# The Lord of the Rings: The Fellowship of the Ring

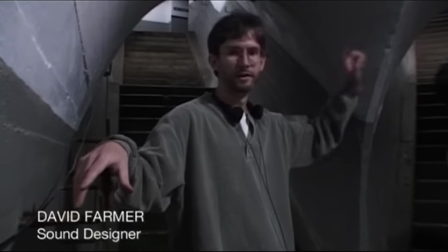Lots of good fake reverbs, but nothing can beat this. Real thing.
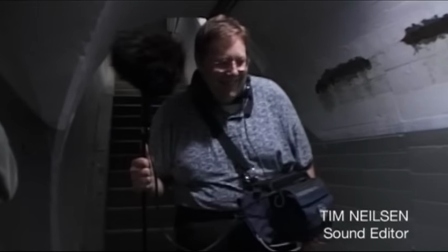Just wanted to get out of the office. What do you want to do?
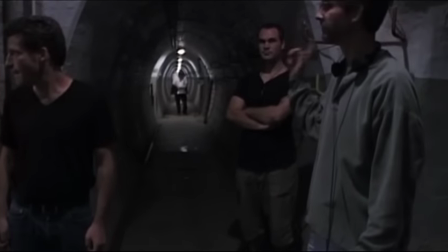Well, I want to hear it from wherever, what it's like.
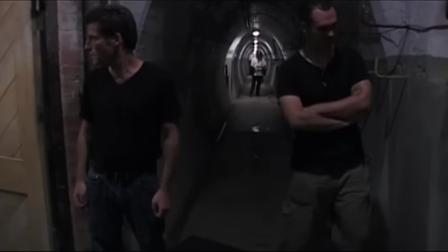If you want to just, we've got a sequence of cave troll voices that Peter has listened to and likes.
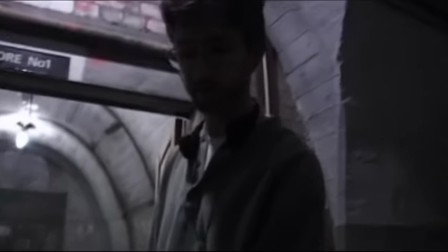We're going to try to play those through the speaker here and get the natural ambience of the tunnel.
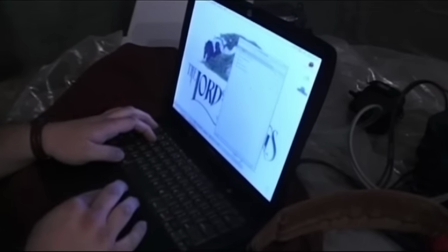Mostly that'll be used for off-camera shots in Balin's tomb. Hey, Dave, do you want to power that thing on?
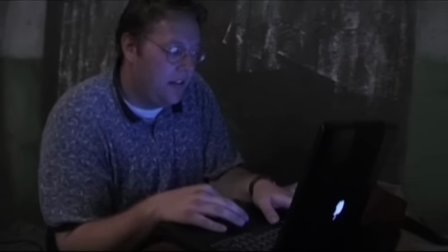On now. It's on? Is it pretty loud? No, it's just pretty scary.
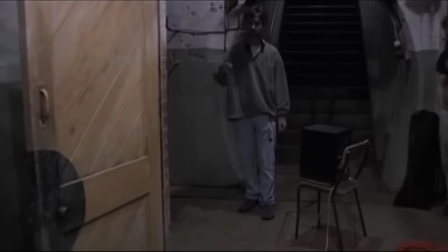Can you get any more out of it?
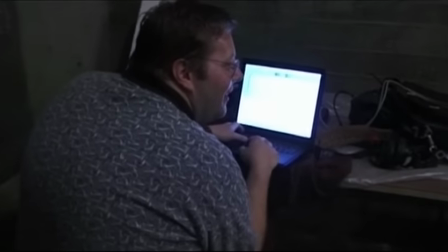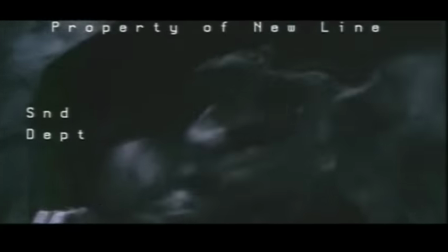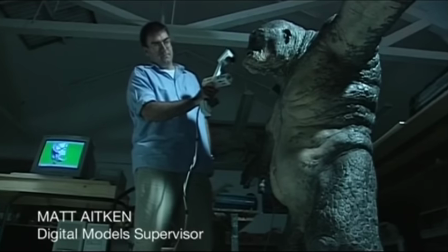Once the workshop have finished the physical sculpt, we bring it over into the digital world,
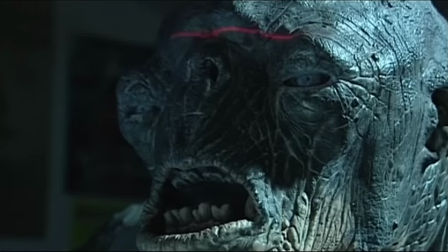and the way we form that bridge between the physical model in the workshop and the digital
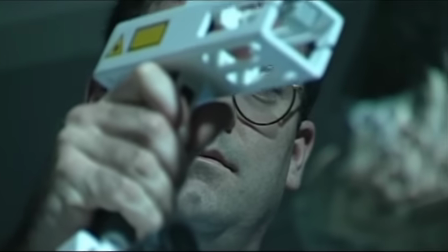model here in where the digital is with the 3D handheld laser scanner.
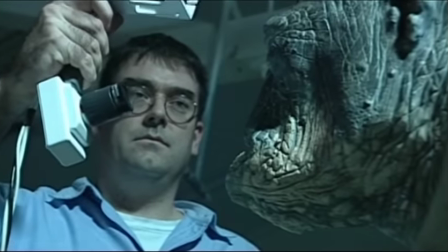It's what we use to get the model into the computer.
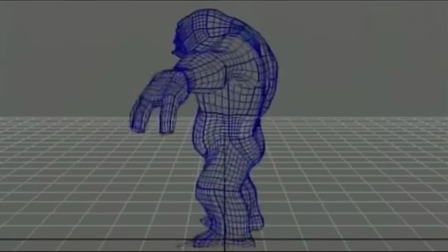In the old days, we used to animate, you know, just one frame, you know, frame A to frame Z, and that was it.
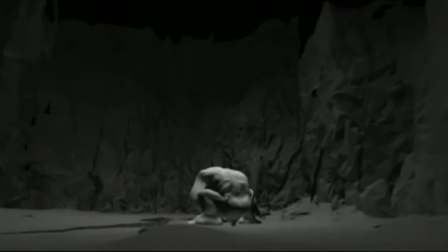You wind up spending as much time probably animating a scene as you would doing it in stop motion,
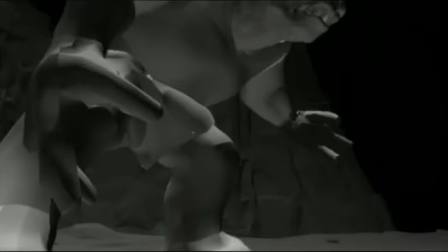or maybe even more time. You spend that time refining the work and making it as good as you can make it, rather than just slowly, carefully, you know, walking the tightrope of stop motion where you go from frame A to frame Z. But Gimli backs into there,
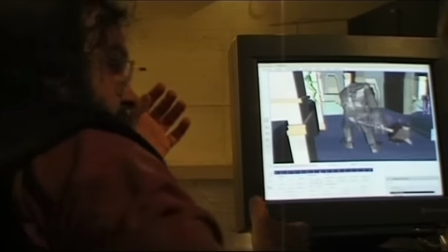the cave troll thinks, right, I've got him. You know, that, like, there's nowhere to go in there.
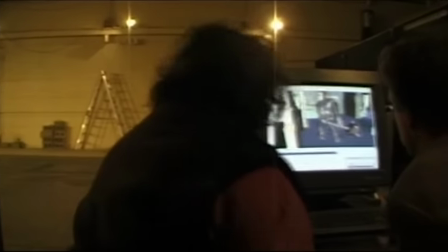He can't dive. The cave troll comes for him with his hand, and just as the hand's coming towards Gimli, then...
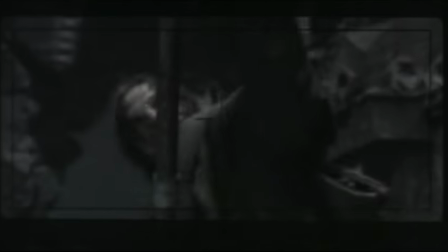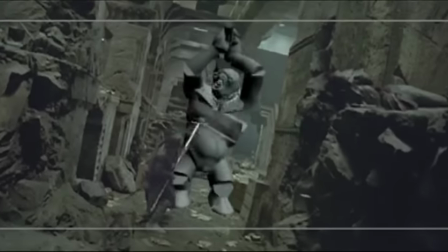Except for the two hobbits jumping on the troll's back, really most of the scene up till that point had been played on the floor and not on the mezzanine or on the second level, right? And but you know,
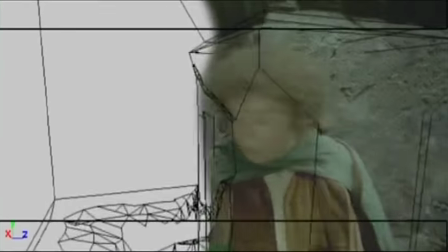getting into the set before the set was even built, when it was just built in the computer, I found that, well, you know,
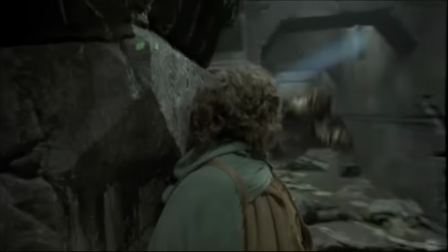if we get a lot of battling going on the second level as well as the first,
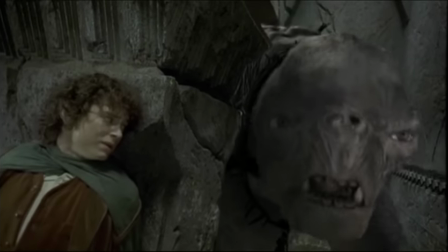you'll be at troll eye level, which is kind of neat because everything in the storyboards is sort of, you know, looking up at him the whole time.
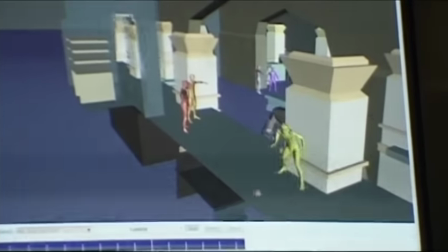Now, what I think would be good to try and, depending on how long this lasts, is that the full length of it, is it?
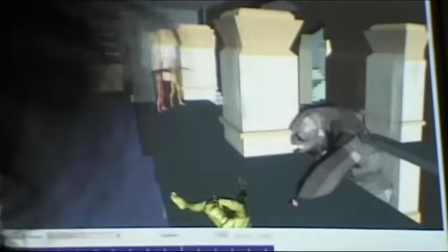Yeah. It could probably be about half that length. Yeah. It could probably just be a woof. So yeah. Seems like yeah. Aragorn would come from there and just like get him in the flank.
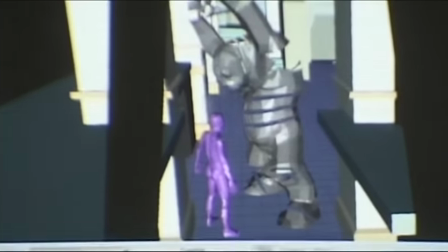Sure.
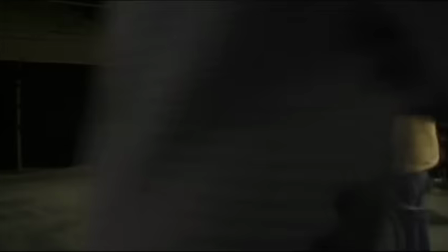Once you have that basic choreography in the miniature digital set,
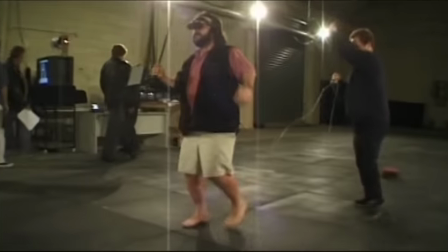what you could do was then put on virtual glasses and see that choreography from the point of view of a camera you were holding in these glasses.
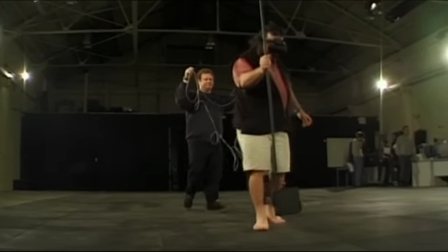So you grab the camera and you run around and suddenly you're in the set with this big troll and you start covering it like a news cameraman, basically.
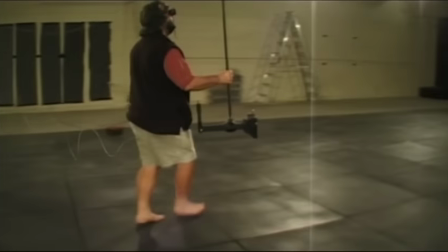And he wanted it to have a sort of slapdash, non-compositionally oriented feel, I think.
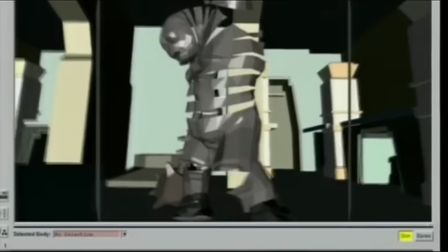Feel like it's like everything's being grabbed.
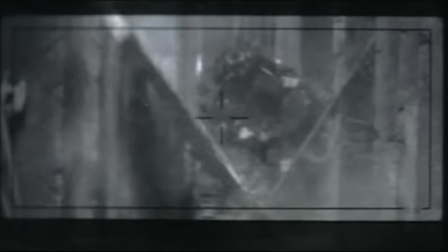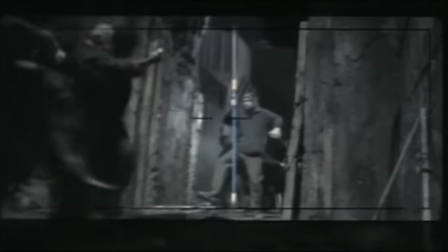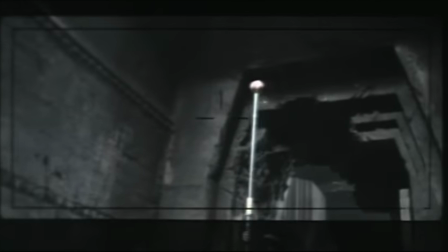What's challenging about Peter is his dumb ideas, you know, because he said, let's have Legolas, you know, run up the chain and jump over the troll. And I thought, that's really dumb. But, you know, and I wouldn't have come up with that.